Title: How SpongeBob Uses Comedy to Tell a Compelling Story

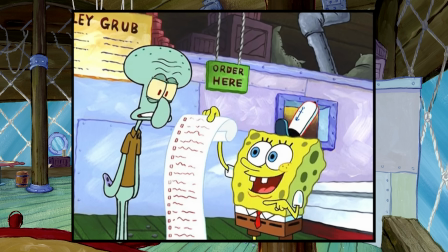Dying for Pie is one of the most character-dense, story-driven, and, most importantly, hilarious 11 minutes of television ever put to screen.
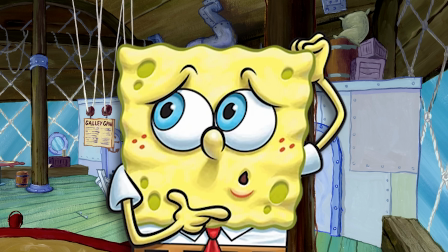How could the SpongeBob writers craft such a brilliantly executed story?
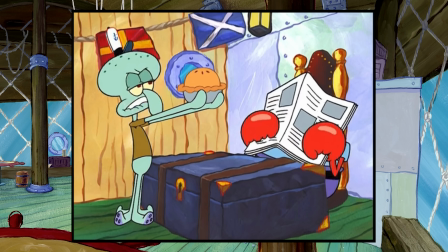If that question interests you, make sure to keep watching as we break down how to write an episode like Dying for Pie.
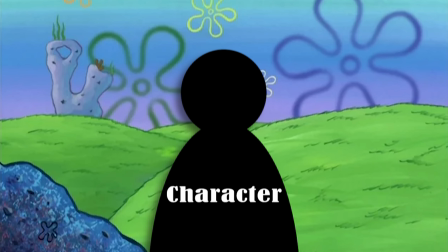So, Dying for Pie, like all great stories, takes a character on a journey where they have their flaws challenged and their perspectives changed.
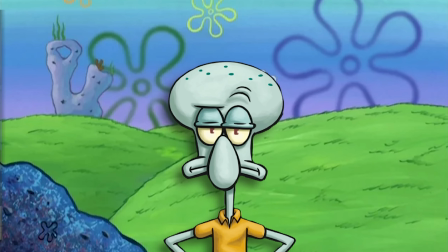The protagonist of this episode is Squidward, and the opening of the episode makes one thing very clear.
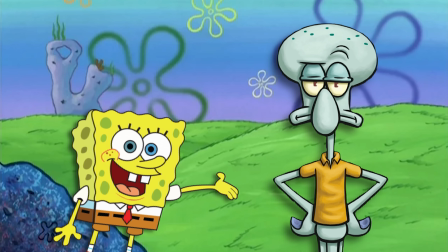He finds this little yellow guy insufferable. What's his name again?
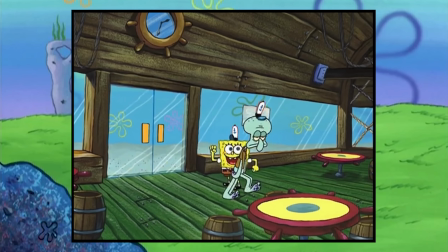SpongeBob. Right, yes, SpongeBob. The SpongeBob-Squidward dynamic is something regular viewers of the show are quite familiar with.
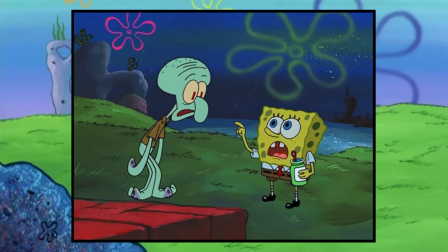They are characters who are completely opposite in terms of their attitudes towards life, with SpongeBob being overly positive and Squidward being overly negative.
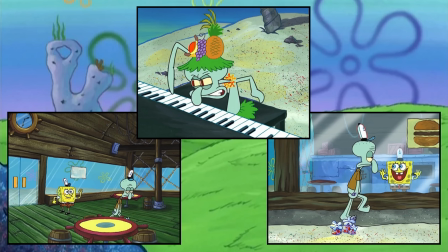Squidward has 3 interactions with SpongeBob in less than the first minute of the episode that re-established this dynamic.
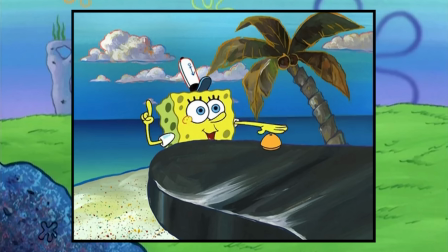The episode opens on Squidward playing piano, only to find SpongeBob ruining his playing with a Krusty Krab dinging bell,
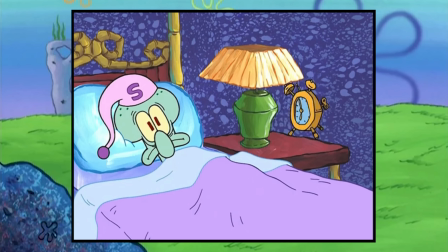showing that Squidward finds SpongeBob so annoying, it haunts his dreams.
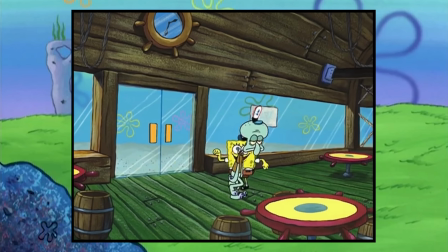Then we see Squidward walking in, the shot speaks for itself, and then SpongeBob enthusiastically greets Squidward, to which Squidward doesn't respond.
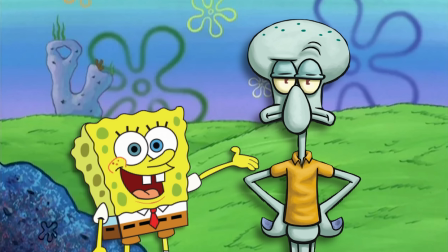So with these simple moments, we are introduced to the SpongeBob-Squidward relationship,
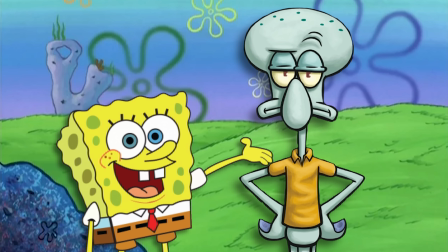and we are shown that Squidward's main want is to have as little interaction with this yellow cube as possible.
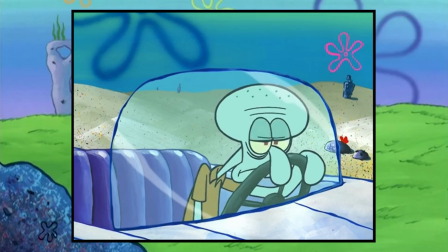These moments also establish Squidward's character flaw.
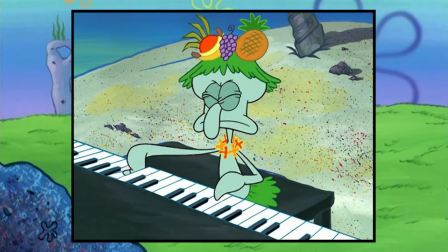He's too cynical, but the very beginning of the episode with Squidward's piano playing dream does give one extra layer to Squidward's character, his artistic side,
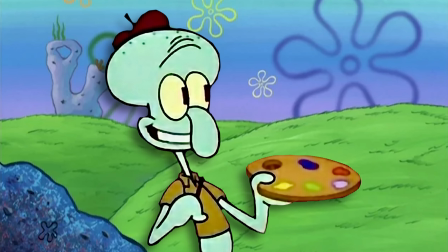which does show that somewhere inside Squidward there is a desire for something greater and that he isn't some unfeeling grouch.
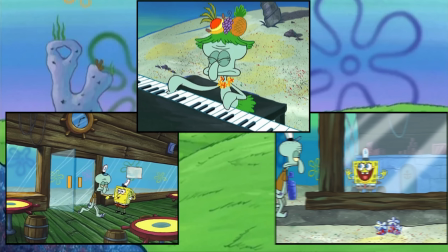And all of this is established without a single word from Squidward himself. All it takes is a couple simple little interactions and the foundation is set for a great story.
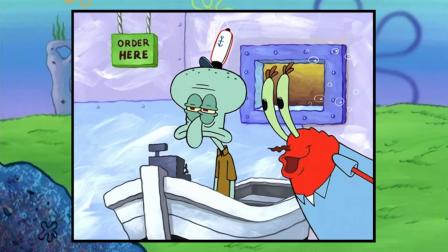Then comes the first moment where Squidward's character flaw is challenged, when Mr. Krabs tells Squidward to participate in an employee brotherhood day.
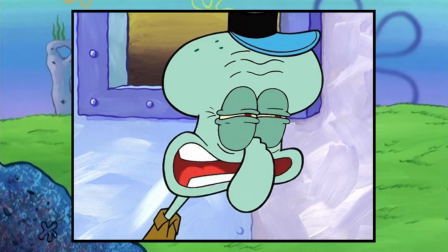Squidward at first tries to refuse, stating, "I won't act brotherly towards that guy."
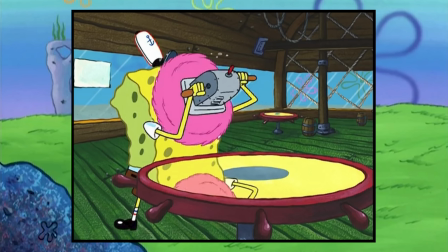I love the little moment it shows with SpongeBob after Squidward says this. Something about SpongeBob's behavior in this episode is that, while it's silly, it's not too silly and over the top.
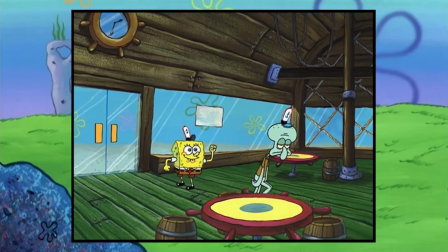The SpongeBob moments in this episode do just enough to make us understand why Squidward finds him annoying,
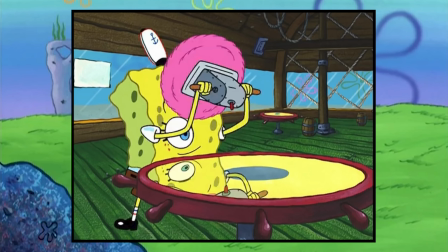but don't do too much for us as the audience to find him annoying, which allows us to want to see Squidward come around and be his friend.
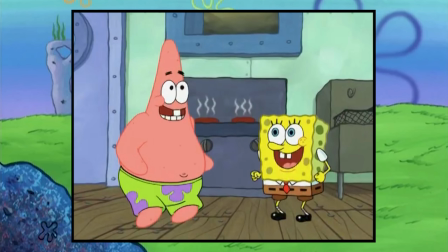In later seasons, when SpongeBob annoys even the audience, it makes us not root for that positive outcome.
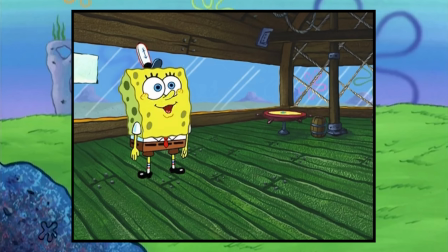This more subtle SpongeBob behavior is best illustrated by SpongeBob's gift to Squidward, the sweater made of eyelashes.
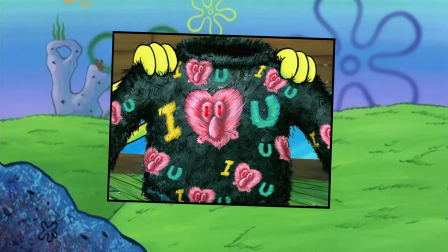While the choice of SpongeBob giving Squidward an itchy sweater that says "I heart you" might seem like a simple one,
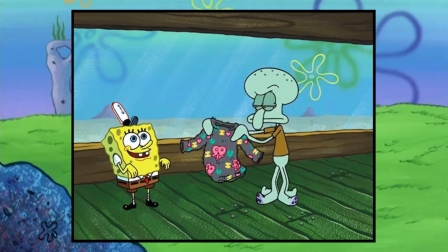it's actually a carefully crafted writing decision that accomplishes making the audience understand
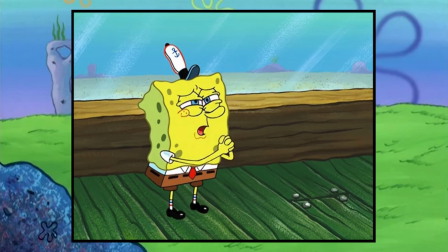both that Squidward finds the gift annoying and still makes us like SpongeBob for making it,
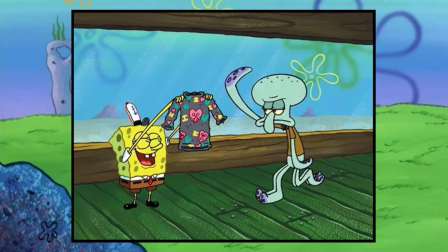which is not an easy line to toe, by the way. The way they accomplish this is by having the sweater be made of eyelashes.
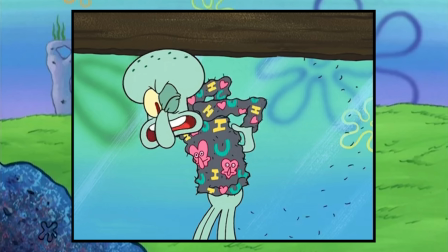The fact that it is made of eyelashes does make us understand Squidward's annoyance because that would undoubtedly be an itchy sweater,
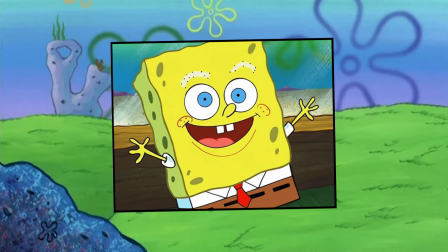but also because SpongeBob is missing his own eyelashes when he says it's made of eyelashes,
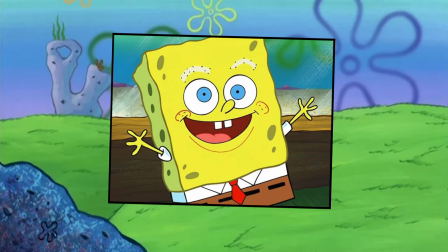it shows us that SpongeBob actually used his own eyelashes to make the sweater.
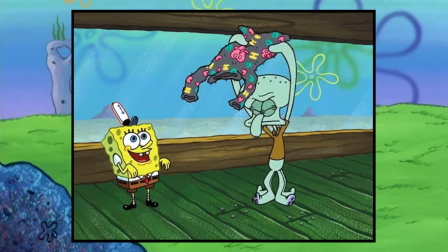This is a common cartoon strategy where a character does a thing that is literally impossible,
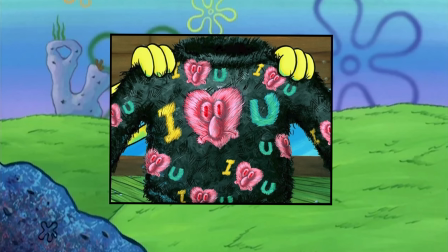like in this case making a sweater out of their own eyelashes, to show the audience just how dedicated they are to that task,
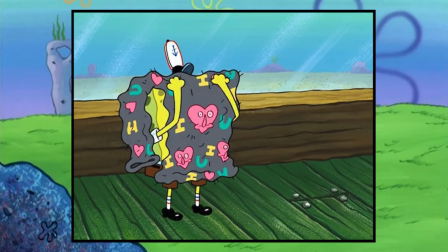and how much they went through to complete it. After Squidward rejects the sweater, SpongeBob makes another sweater out of his tears.
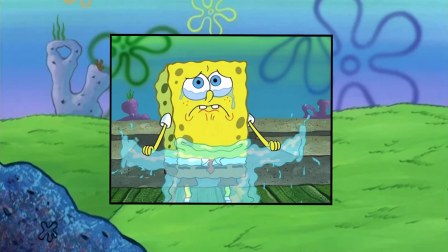It shows us that SpongeBob is so sad about the rejection of the sweater that he literally breaks the laws of physics.
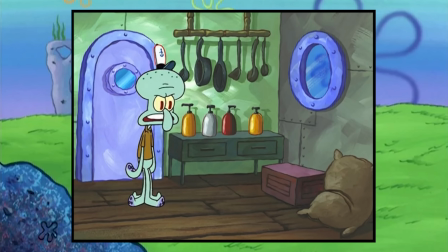At this point, Squidward must figure out a gift for SpongeBob, where he encounters some pirates hauling pies,
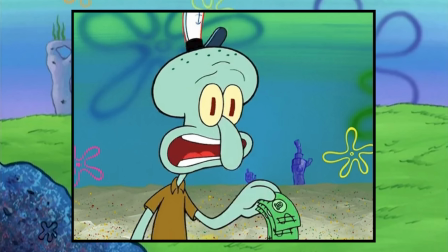to which Squidward asks if they are homemade, and the pirates respond, "They were made in a factory.
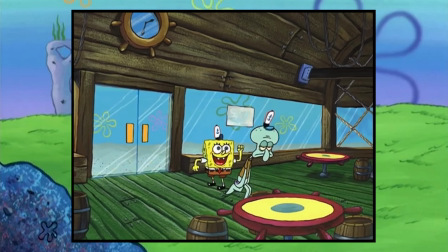A bomb factory. They're bombs." With this line, this simple story about a guy being annoyed with his coworker has just introduced life and death stakes.
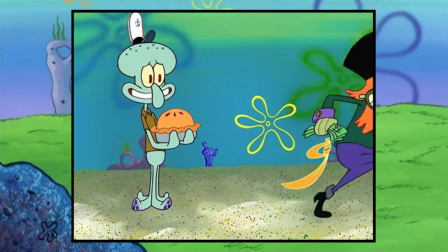After the greedy pirate captain lies about it being a bomb to make a few bucks, Squidward brings the pie to Krabs, thinking the whole charade over.
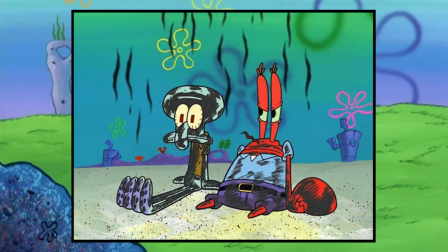An explosion happens, because of course it does, and when Squidward and Krabs return to the Krusty Krab,
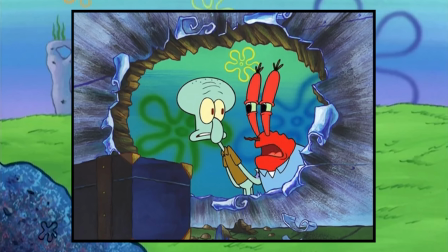SpongeBob licks his fingers, which leads them to believe that SpongeBob ate the bomb.
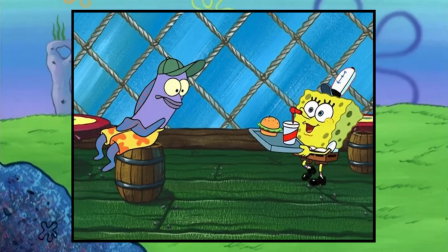Krabs then establishes a timetable of SpongeBob's impending doom, setting the time of detonation at sunset,
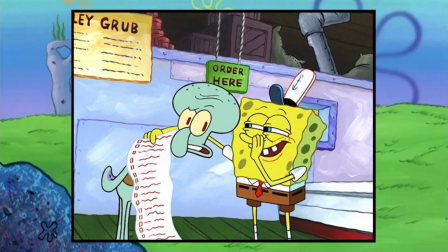leading Squidward to make the choice to spend SpongeBob's last day on Earth spending time with him and doing anything he wants in what is a surprisingly heartfelt scene.
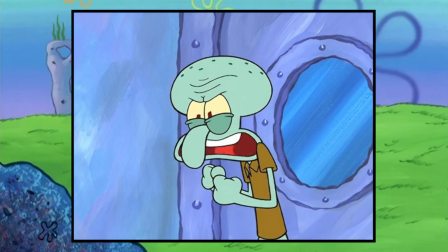Like, I know this episode is known for being one of the funniest in the series, but Squidward really sells the emotional stakes of what's going on here.
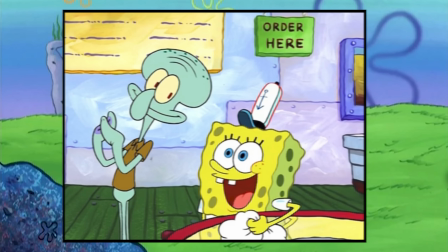There's gonna be love!
Props to Roger Bumpus's voice acting. So what's being set up here is a plot that we see a lot plot in the SpongeBob series.
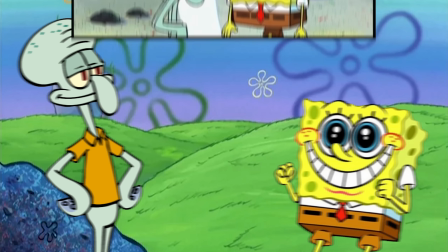Squidward has to spend time with SpongeBob for X reason. It's a way of teaming the two up even though Squidward hates the little guy.
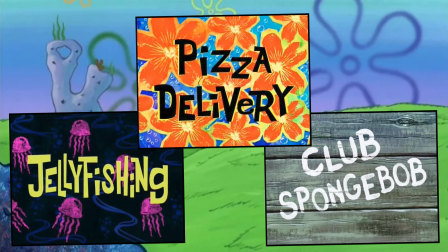Episodes like Pizza Delivery, Jellyfishing, and Club SpongeBob all force Squidward to be around our favorite fry cook for an extended period of time.
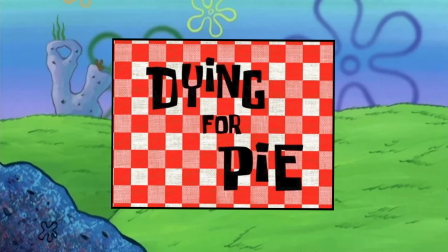However, even though these other episodes are great, Dying for Pie is different for one main reason: choice.
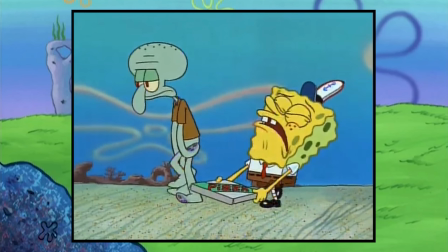In Pizza Delivery, Squidward has to spend time with SpongeBob because it's a part of his job.
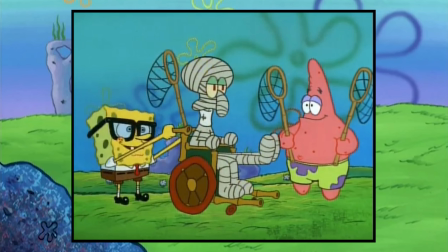In Jellyfishing, he's injured and can't get away. In Club SpongeBob, he's stranded in the kelp forest.
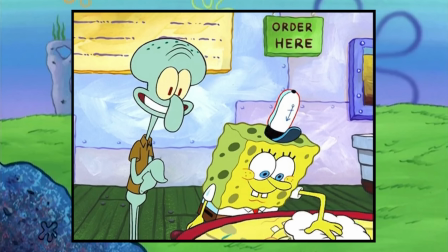But Dying for Pie puts Squidward in a situation where he chooses to walk up to SpongeBob and say, "Hey, let's hang out."
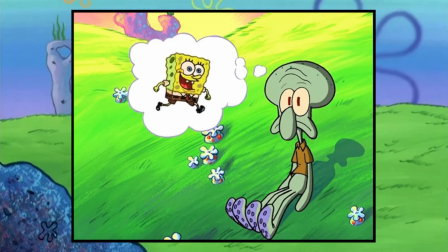And he does it for a pretty good reason, literally believing that it's SpongeBob's last day on Earth and he knows this would make him happy.
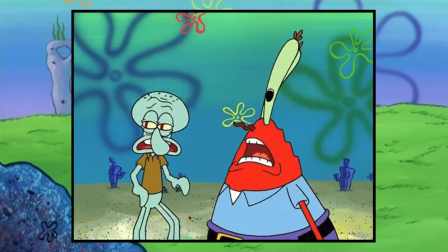This is sometimes the beauty of characters in TV shows. We can see them put into these situations and actually see how they would react to something so serious.
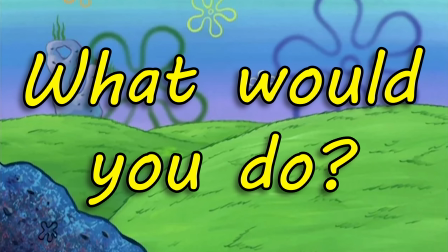It makes you think, what would you do if you were in this situation, as absurd as it may be?
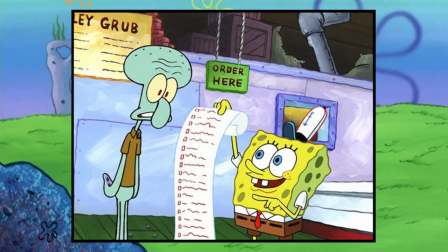Then comes the list of things SpongeBob wants to do with Squidward,
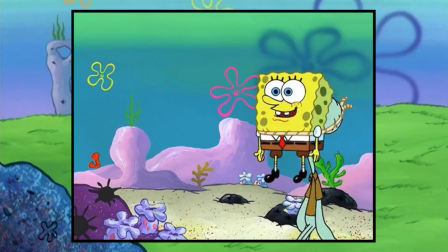which is a classic cartoon montage of escalating jokes and moments all framed within completing SpongeBob's list.
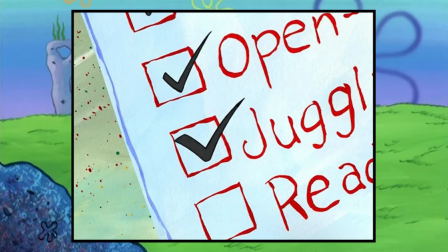While to the casual viewer, this seems like nothing more than a series of bits all loosely strung together,
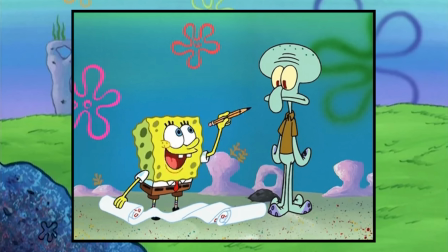if you more deeply examine the moments the writers chose to include and the order in which they included them,
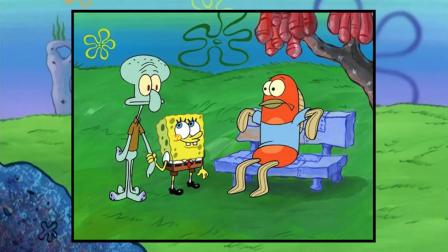you can get an idea of the emotional and comedic journey that the viewer is taking. The first thing on SpongeBob's list is to introduce Squidward to everyone in town.
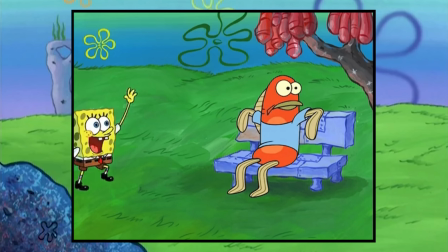This is another cartoonish exaggeration similar to the eyelash sweater. Obviously, it's impossible to introduce someone to everyone in a town in a single afternoon,
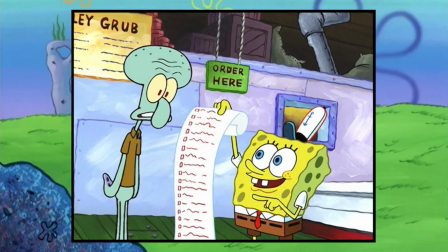but by the episode choosing to make this impossibly long task the first thing that Squidward has to do,
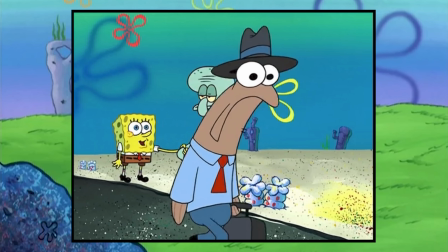and communicating that task with a mini montage of Squidward having to interact with various background fish,
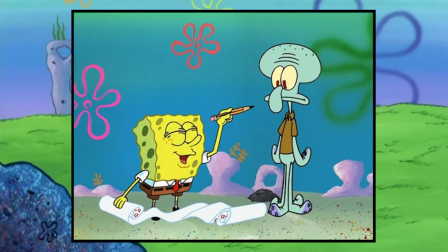in less than 20 seconds it sells that Squidward had to go through quite a lot on only task number 1.
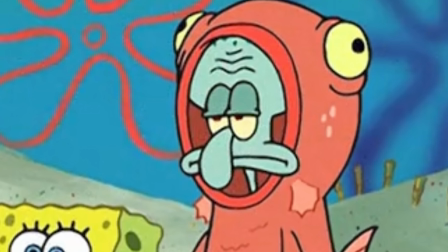And then, the second thing on the list, do the exact same thing again, wearing a salmon suit.
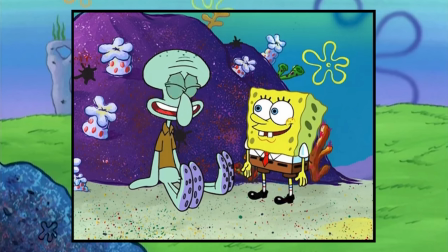Then the third thing on the list is a much smaller task than the first two.
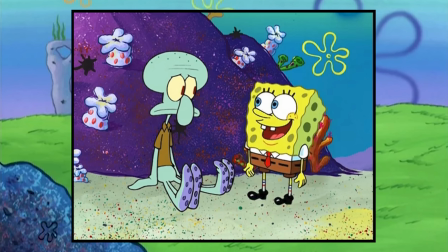Squidward has to listen to an unfunny knock-knock joke, which is funny to the audience because it's unfunny to Squidward.
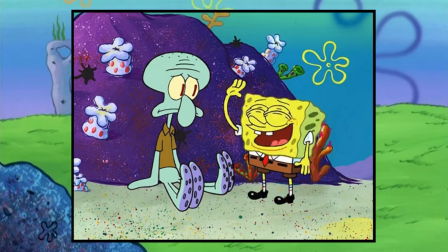It's a good contrast to have the third thing on the list be much shorter, since the first two things were long tasks,
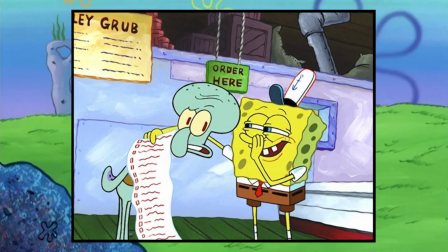as it makes the actual time it would take to get through the list more ambiguous. Next up is Friends in Reverse, just a silly little thing to do.
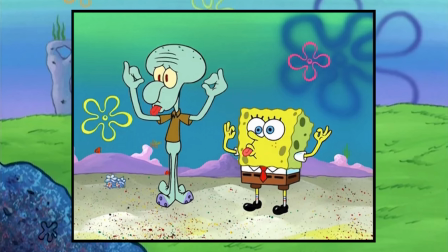Again, another seemingly small one. Then they make this noise, which apparently if you look closely at the list, it says it's act like an ape.
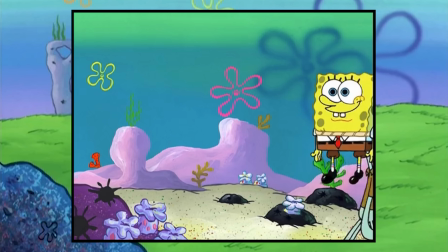Huh, never knew that until I more closely examined the episode. Then SpongeBob ties himself to Squidward's face and gives him directions.
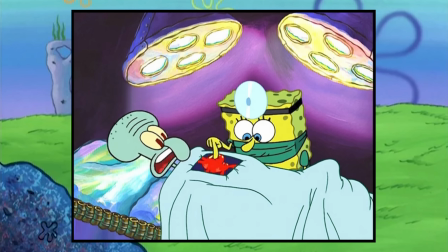Then after that, the writers really ramp up the absurdity by having SpongeBob perform open heart surgery,
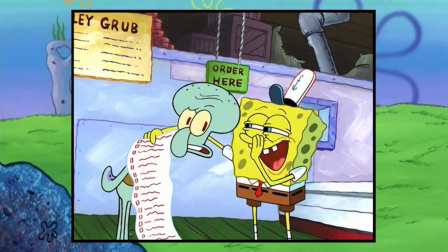which is funny because that's not exactly a thing that you think that SpongeBob would have on his list.
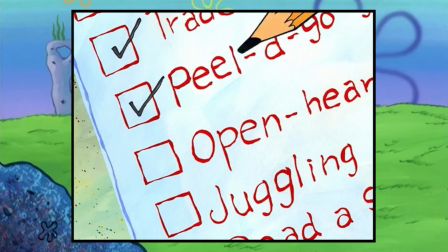The open heart surgery is the last thing on the list that we see, with SpongeBob checking off a few more things to show they're coming up on the end of the list.
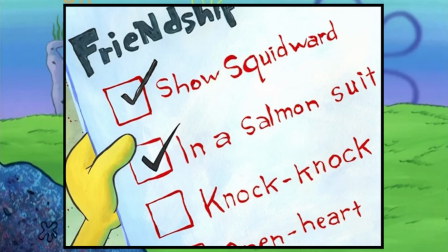There's a moment where for some reason SpongeBob checks off in his salmon suit again.
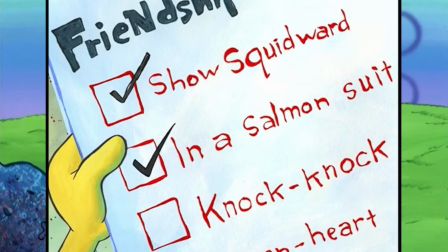Not sure why that is. The animators must have been strapped for time, so they just reused the shot.
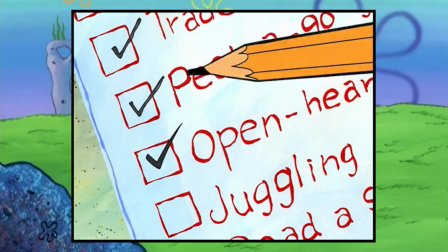Literally unwatchable. So after the list montage, we get the last thing on the list.
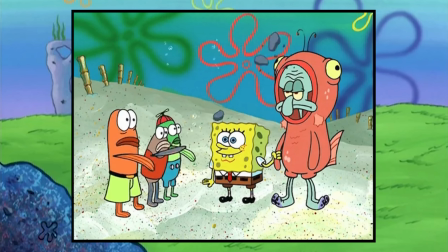Watch the sunset with Squidward. And this moment right here is the whole reason the writers took us on this little joke montage in the first place.
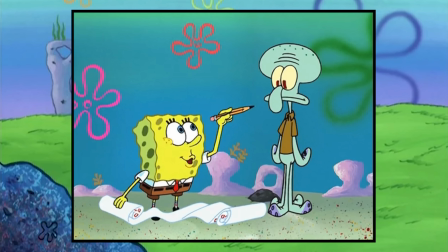See, in the wackiness of SpongeBob's list, we and Squidward forgot why this was happening.
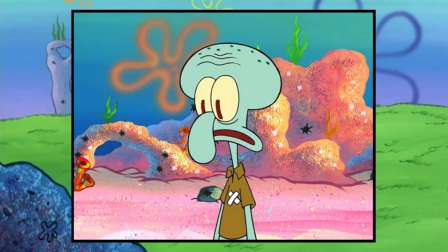But as soon as the word sunset is uttered, the tone completely shifts. We remember the bomb.